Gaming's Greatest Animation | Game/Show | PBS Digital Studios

When we talk about great works of animation, we tend to talk about famous animated films.
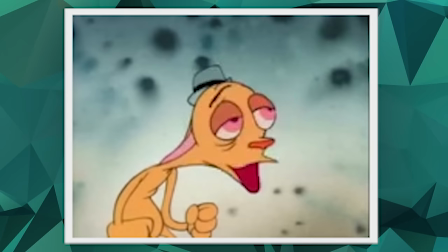[0:14]
There's Walt Disney's classic cartoons, Max Fleischer's Superman, Ren and Stimpy, probably My Neighbor Totoro deserves a mention as well. These are all big, important milestones in animation. But aren't we forgetting something? What about video games?
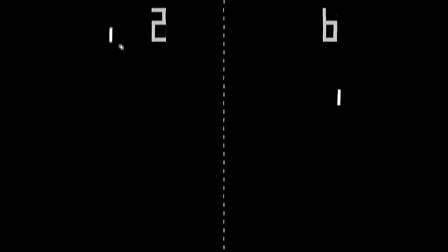[0:30]
Games are animated too, and they've made huge strides since the days of volleying a square ball between two paddles. Some of my personal favorite examples of the best gaming animations include Street Fighter 3 Third Strike,
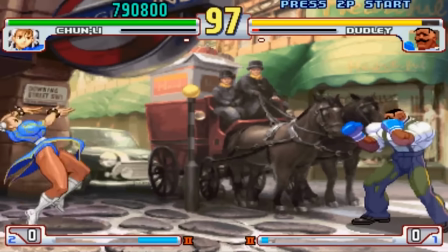[0:44]
where you can watch Chun-Li throw a fireball. It's wonderful.
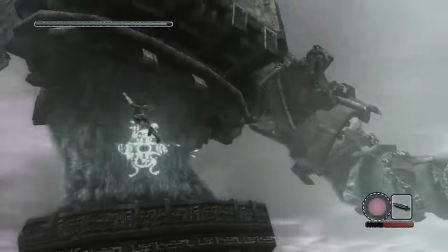[0:48]
Shadow of the Colossus, the bosses are Harryhausen good, and Prince of Persia with its fantastic rotoscoping technique.
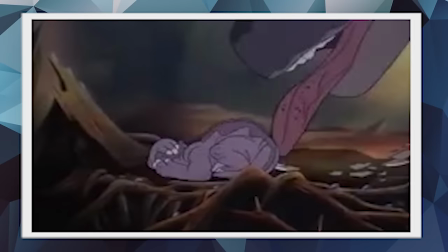[0:56]
But with the exception of Don Bluth, who's better known for films like The Land Before Time and The Secret of Nim than his work on Dragon's Lair,
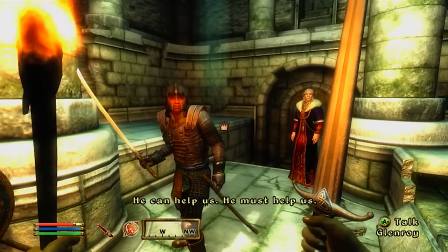[1:04]
video game animation kinda gets the short shrift. Of course, a few bad apples give game animation a really bad name. But by and large, game animation is worth celebrating. So for today's episode of Game Show, we're going to do game animation a solid.
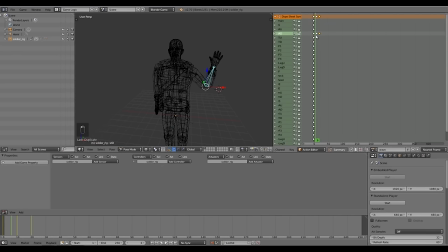[1:21]
Before we find out what game animation does that is so unique and interesting,
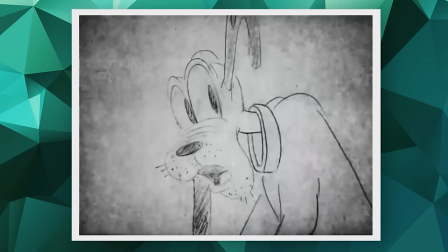[1:26]
first we need to ask, what makes classic animation good in the first place? To find out, let's take a look at the techniques of a few of the art form's true masters. First of all, good animation conveys the personality of the character. As the famed Looney Tunes artist Chuck Jones says, if you can't tell what's happening by the way a character moves, you're not animating.
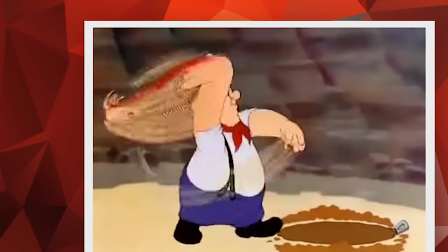[1:50]
So when Elmer Fudd wants to kill the wabbit, he moves like a man possessed,
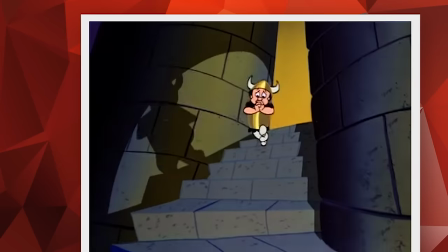[1:55]
but after Bugs is dead, he weeps like a baby and moves like this. Good game animation operates on the same assumption.
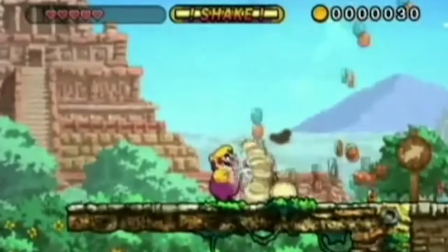[2:03]
For instance, Wario is concerned with getting rich, so he greedily shakes coins out of the money bags he finds.
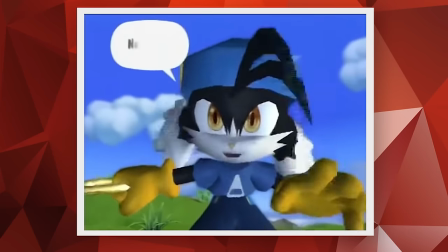[2:10]
Klonoa wants to live with his friends in the dream world, but sorry, this is real life.
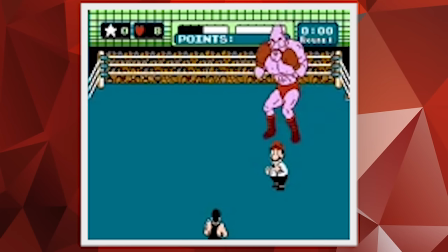[2:16]
And Soda Popinski, what a pompous jerk. The second mark of good animation is staging.
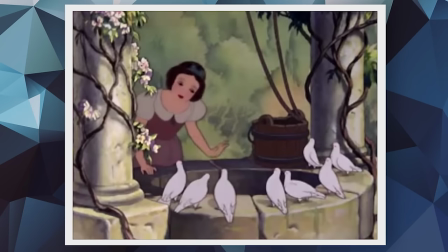[2:22]
This is according to Ollie Johnston and Frank Thomas. They animated Disney films such as Snow White and Pinocchio,
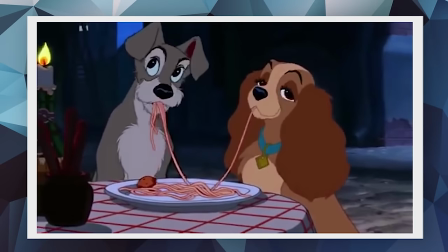[2:29]
and also the scene of Lady and the Tramp eating spaghetti, so they know what they're talking about. Staging means the animation should work in concert with the background art to create a clear and dynamic picture.
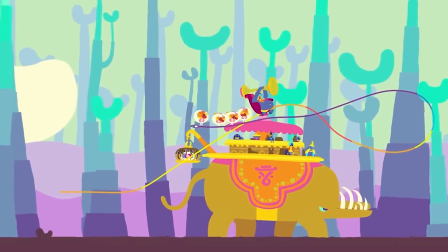[2:42]
The fight with the elephant in Hohokam is a great example of this.
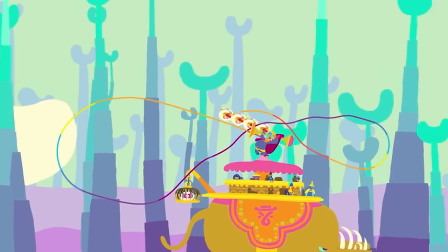[2:46]
The scene has the potential for chaos because A, you're fighting an elephant, and B, the game is made for hippies.
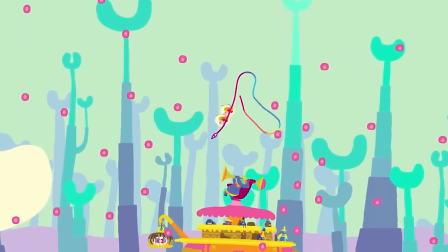[2:53]
And yet somehow everything exists in harmony. The background is static, so the animation of the elephant doesn't have to compete with it. A third thing classic animation has to get right is that bounce. In John Lasseter's SIGGRAPH paper, Principles of Traditional Animation Applied to 3D Computer Animation,
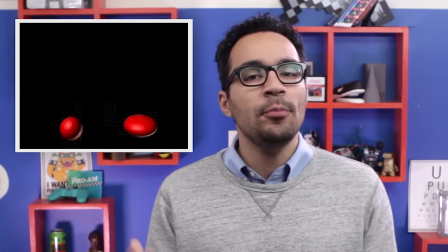[3:13]
he explains how physics can be used to make objects squish and stretch in believable ways. The example he gives is how Luxo Jr., aka the Pixar lamp,
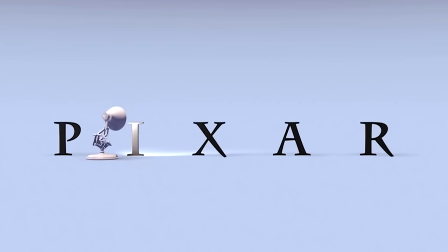[3:25]
folds up as it lands and then stretches out as it hops upwards again. This is even more challenging in games because the animation needs to look correct no matter what the player does. Some games use what is known as procedural animation to provide that perfect bounce.
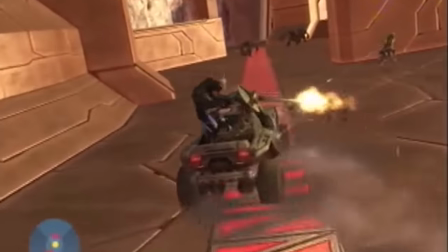[3:43]
For instance, in Halo, you see the effects of momentum on the antenna and the turret and the shocks when the warthog skids to a hard stop.
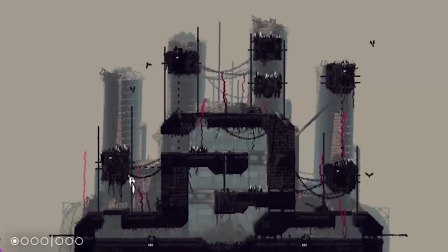[3:52]
The slug cat in Rain World has tail physics, so if you crawl sideways over a hole, the tail flops down in it. If you run to the right, it floats to the left. So as you see, the rules to great classic animation also apply to game animation. But do games do anything with animation that cartoons just don't? In fact, they do. Great game animation both looks good and feels good.